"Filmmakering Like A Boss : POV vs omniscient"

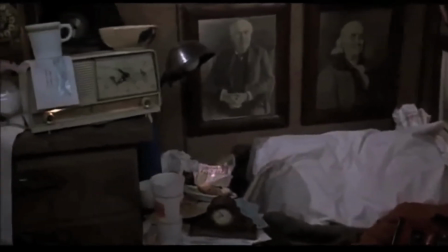247s October is inventory time, so right now Statler Toyota is making the best deals of the year on all 1985 model Toyotas.
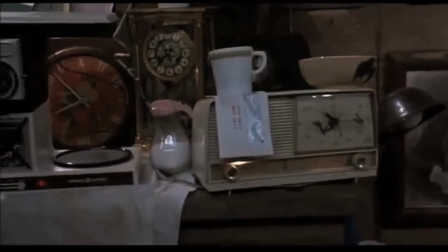255s
First, this is great for 2 points. Firstly, it's another clock, another form of clock. Secondly, the radio commercial establishes the date.
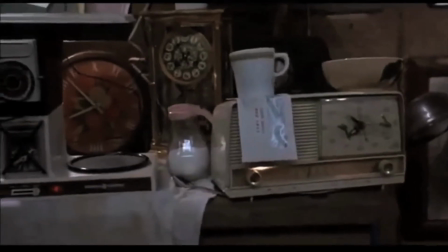263s
It's 1985. Then the coffee machine switches on, only there's no coffee pot.
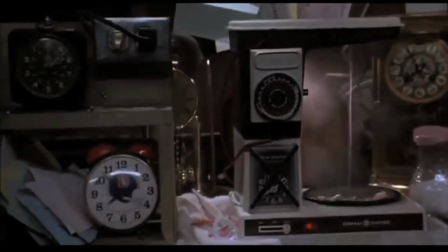268s
So Mr. Brown, the time-obsessed scientist and inventor, is fueling his inventions with coffee.
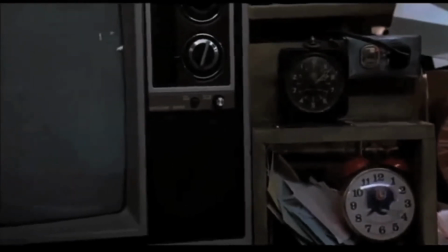275s
Notice how this has all been in one take, one continuous camera movement, with motivation pouring out the sides.
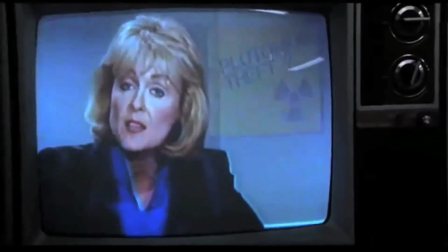281s Officials at the Pacific Nuclear Research Facility have denied the rumor that a case of missing plutonium was in fact stolen from their vault 2 weeks ago.
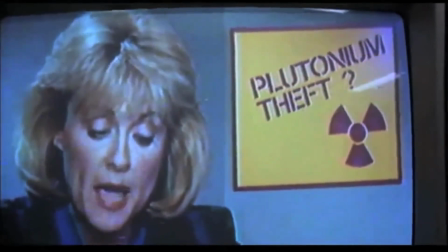289s
A Libyan terrorist group had claimed responsibility for the alleged theft,
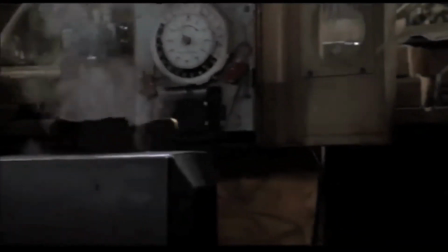293s
Now we get to the TV, and things really start to get interesting as the news reporter talks about stolen plutonium and the Libyan terrorists,
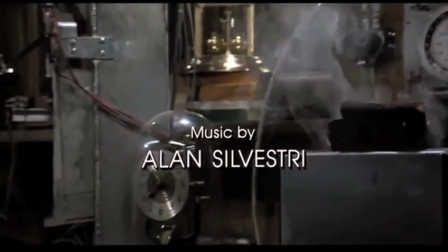302s
which, as we all know, plays a big part in the film later on. Can we say foreshadowing?
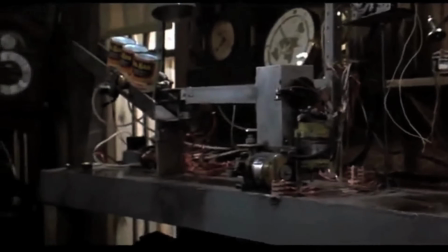307s
Now the camera continues to pan, and we start to see some inventions,
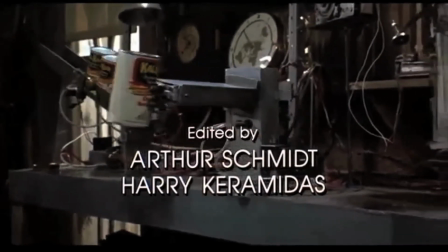311s
presumably invented by Mr. Brown, who lives in this small house because his mansion was destroyed.
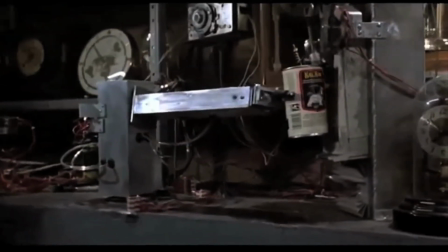317s
And it's a pretty cool invention.
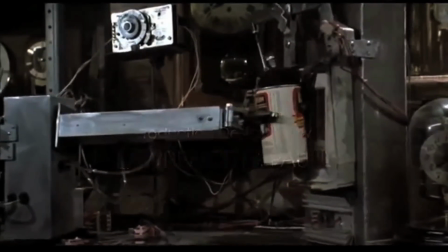318s
It's all automated, it feeds the dog on a timer, so clearly this inventor, Mr. Brown, has experience inventing things.
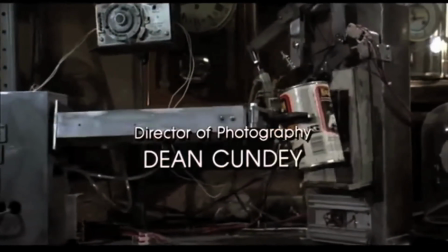326s
And we have our first cut of the sequence,
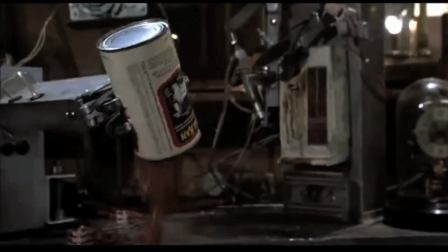328s
which is just an insert shot showing that the dog isn't there to eat the food that the automated dog feeder is feeding him.
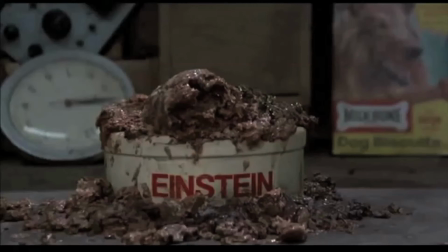337s
This automated dog feeder, which is clearly set to a clock, has fed the dog multiple times already, so it's safe to say that the dog and its owner have been gone for days.
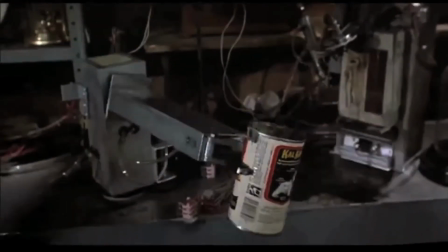348s
Then back to the same moving shot. Enter a kid with a skateboard, and we get two great things here.
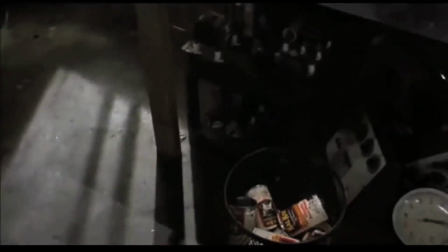353s
First, we get Mr. Brown's title, Doc. So this is Doc Brown.
Hey, Doc.
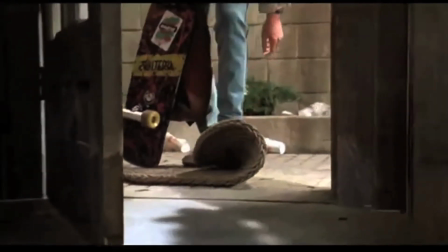358s
And then whoever this kid is, he clearly comes here often enough to know that the key is hidden under the mat,
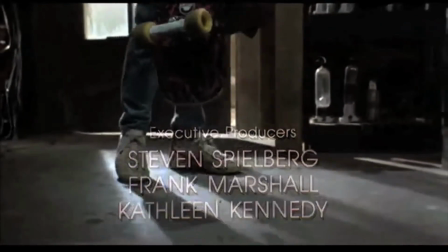364s
implying that this kid and Doc Brown are close friends.
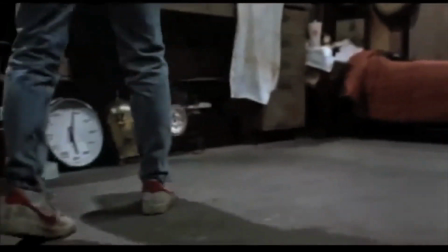369s
But why is the camera following the kid's feet?
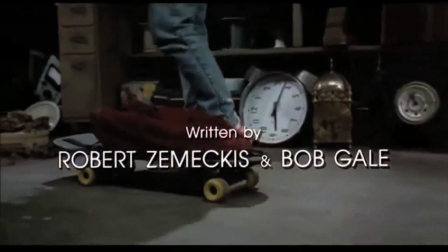371s
Well, this, in my opinion, is the best part of the whole sequence, as we follow the skateboard to,
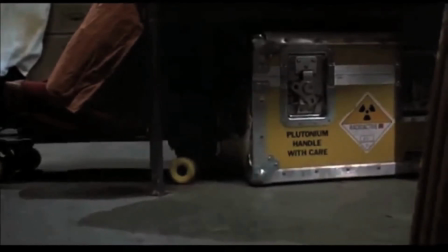378s
dun-dun-dun-dun, the stolen plutonium that we heard the news reporter talking about. Whatever it is that Doc Brown is inventing not only has something to do with time, but is taking all of his attention and has to do with the stolen plutonium. This sequence is a great example of not only motivated camera movement, but omniscient camera movement, because Marty had no idea that the plutonium was underneath Doc's bed. But the camera did. This one sequence alone, which was all a single moving shot for the most part, with very little dialogue, by itself told us so many great things about the story, the plot, and one of its primary characters. This is really such a great sequence. I love stuff like this. Great cinematography done in a great way, to me, is incredibly inspirational. And of course, I have a lot more to say about it, but I just can't give it all away in one video. So, hit that subscribe button and follow along on the next episode of Filmmakering Like a Boss.
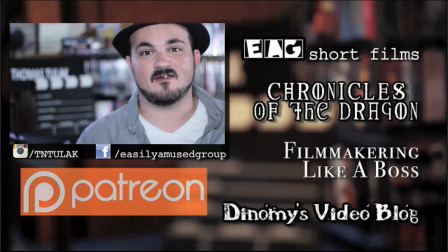437s
Here at the end screen, I would like to invite you to see some of my filmmakering in action by clicking on one of these links over here
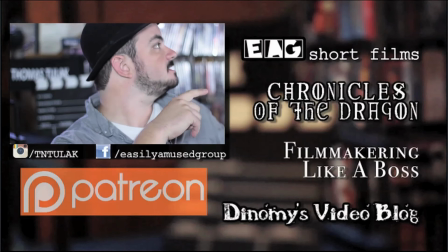444s
that will take you to a playlist of each specific one of these links that looks pretty cool from inside this little player window right here.
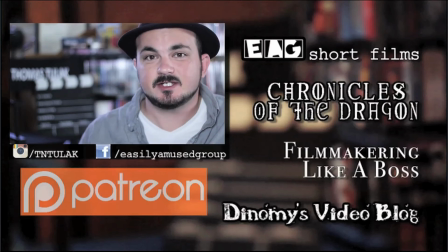452s
I would also like to invite you to at least consider supporting Easily Amused Group Productions on Patreon, as we did just finish production on a big project that we're currently submitting to film festivals,
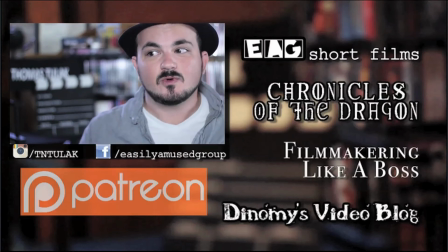463s
and your help goes a long way to helping us reach that goal. And we're planning a bunch of other really big projects coming up in the near future, so
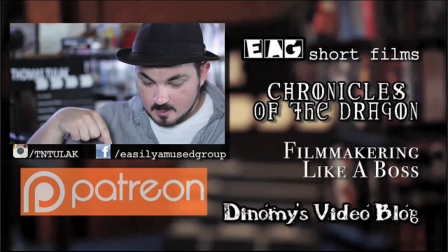473s
hit that link down there that also looks really cool from this player window.
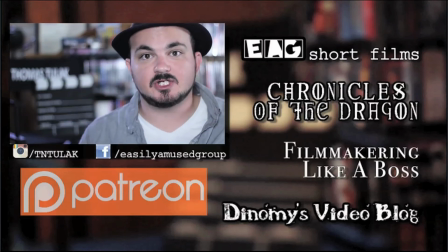477s
And thank you for watching the Easily Amused Group, the show that is always thinking fourth dimensionally.